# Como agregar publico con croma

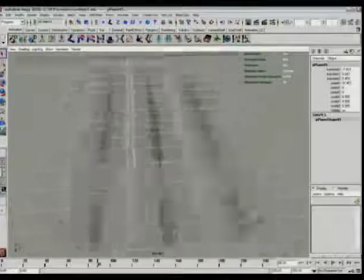So we're doing one at a time, and then we make 3 variations of each take for about 45 different versions.
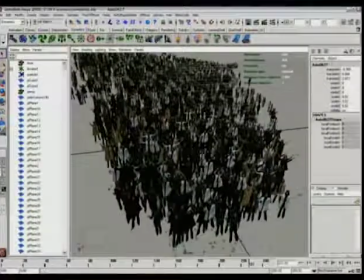And copy them throughout the scene using something called instancing, which we're talking about on the last volume.
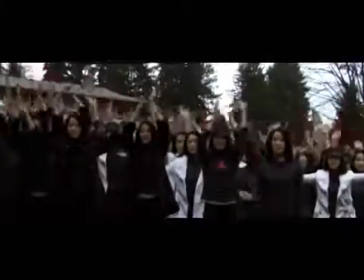And then here's the shot.
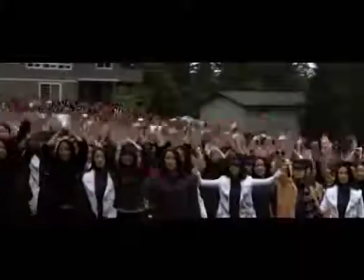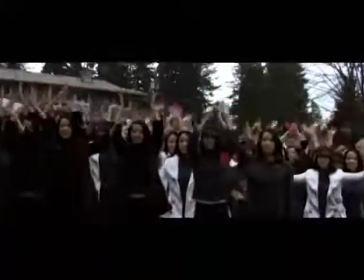So let's look at what works and what doesn't.
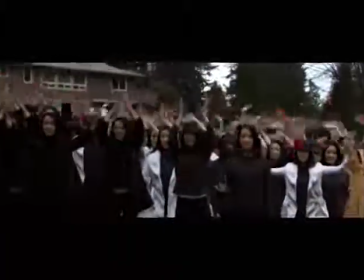On the huge upside, this way we can do crowd shots with 1 million people, and it wouldn't even be much work.
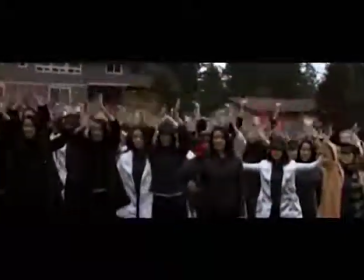Even though we're just using a single actor, it doesn't look half as much like an army of clones as you'd expect.
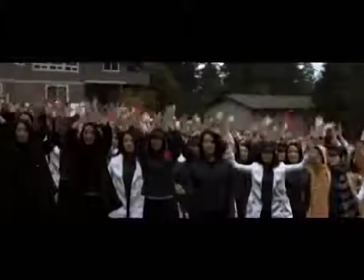You could get completely realistic with just 15 actors and some wardrobe swaps.
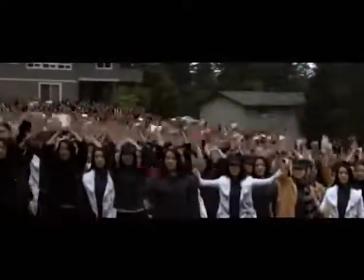On the downside, they're all shot from the same angle. So the perspective isn't technically correct, although the difference might be too small to matter.
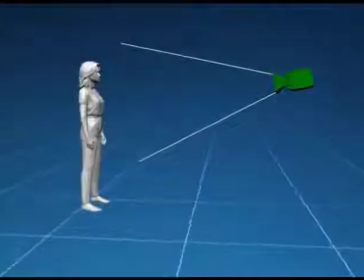To make the perspective better, we first of all want to pick a station point that'll work for as many positions as possible.
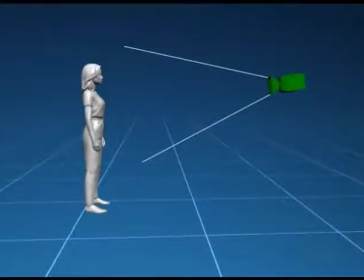And around head height with a neutral lens works well for a forward-looking shot like ours.
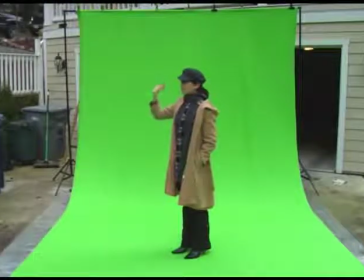If people will be facing sideways, you'll also need to shoot your elements from that angle.
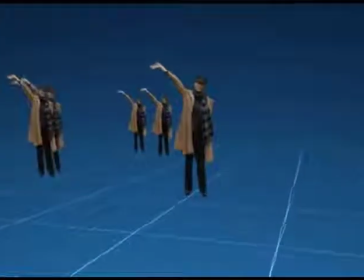It won't work to just shoot them from the front in live action and then shoot them from the side in 3D.
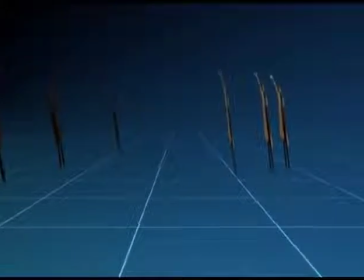Because they're just 2D, and the more we depart from the original angle, the worse it looks.
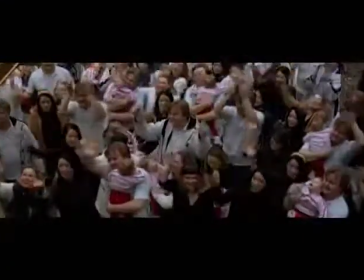Especially if you're shooting downwards, you'll have to do your elements from that angle.
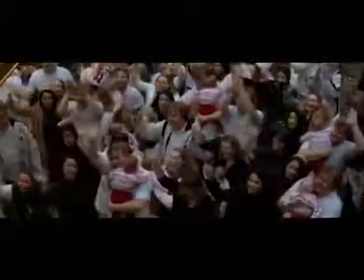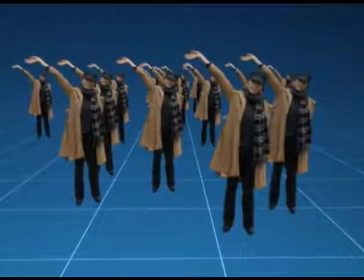So the best thing you can do is to shoot in a way that doesn't challenge this limitation.
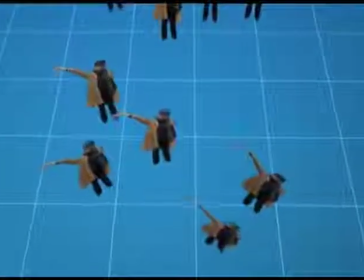Most importantly, don't do anything that has a dramatic change in angle.
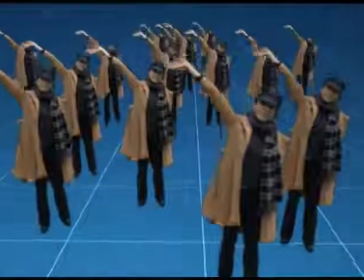You can tolerate to be about 20 degrees wrong, so don't change your camera pan tilt more than 20 degrees.
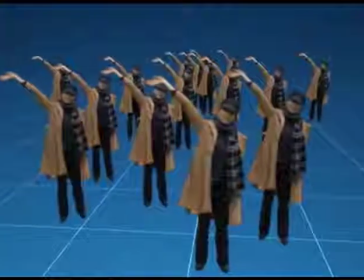Instead, do subtle pushes or cranes. They're always safe.
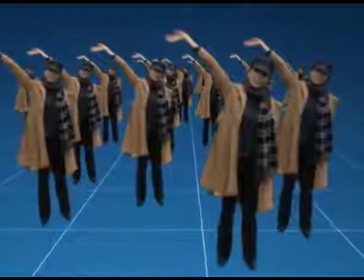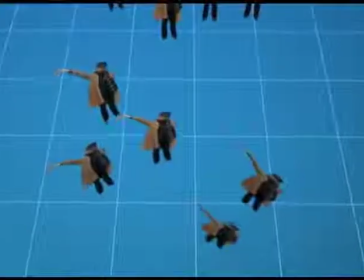Also notice that the only place you can really see problems is in front, where people can look like cardboard cutouts.
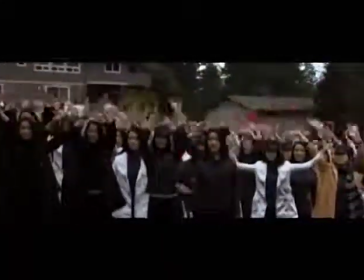If you avoid having anybody very close to the camera, the perspective change on the rest of the characters is completely tolerable.
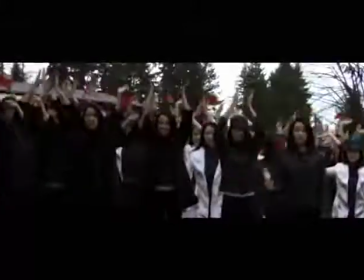You could also have real people within the first 10 meters. But you'd have to garbage mat them, which would be a major task.
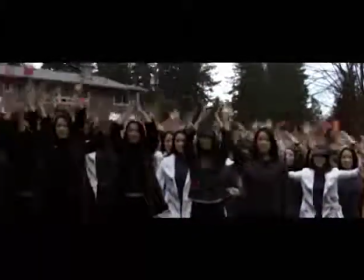And lastly, consider that the more people you have, the better it works.
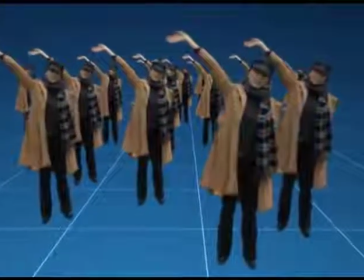And 10,000 people will look more believable than 20. We have about 2,000 here.
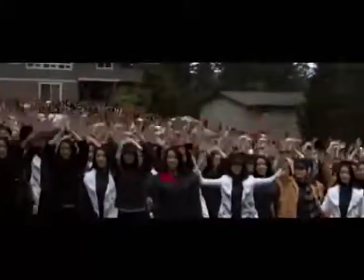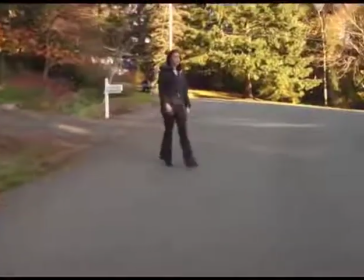Finally, we've so far assumed that people are standing still, which is the case in 99% of these shots.
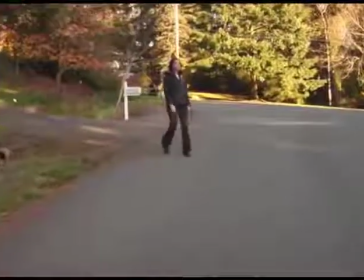If they need to walk, the best thing is to stick to locked or pan tilt or motion control shots.
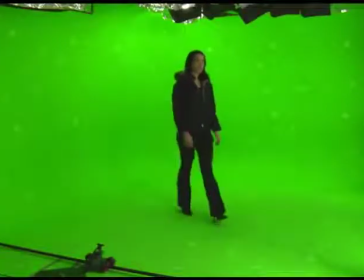It's difficult to do walking people the match move way, because when they walk on a green screen, both their size and their root point changes.
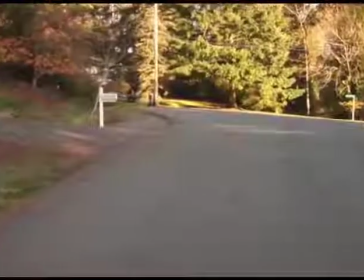Here's the blank plate we would put her into.
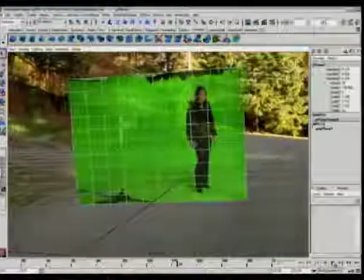But in the match move, this is just a 2D element hanging in 3D space. And there's no guarantee these two layers will work together.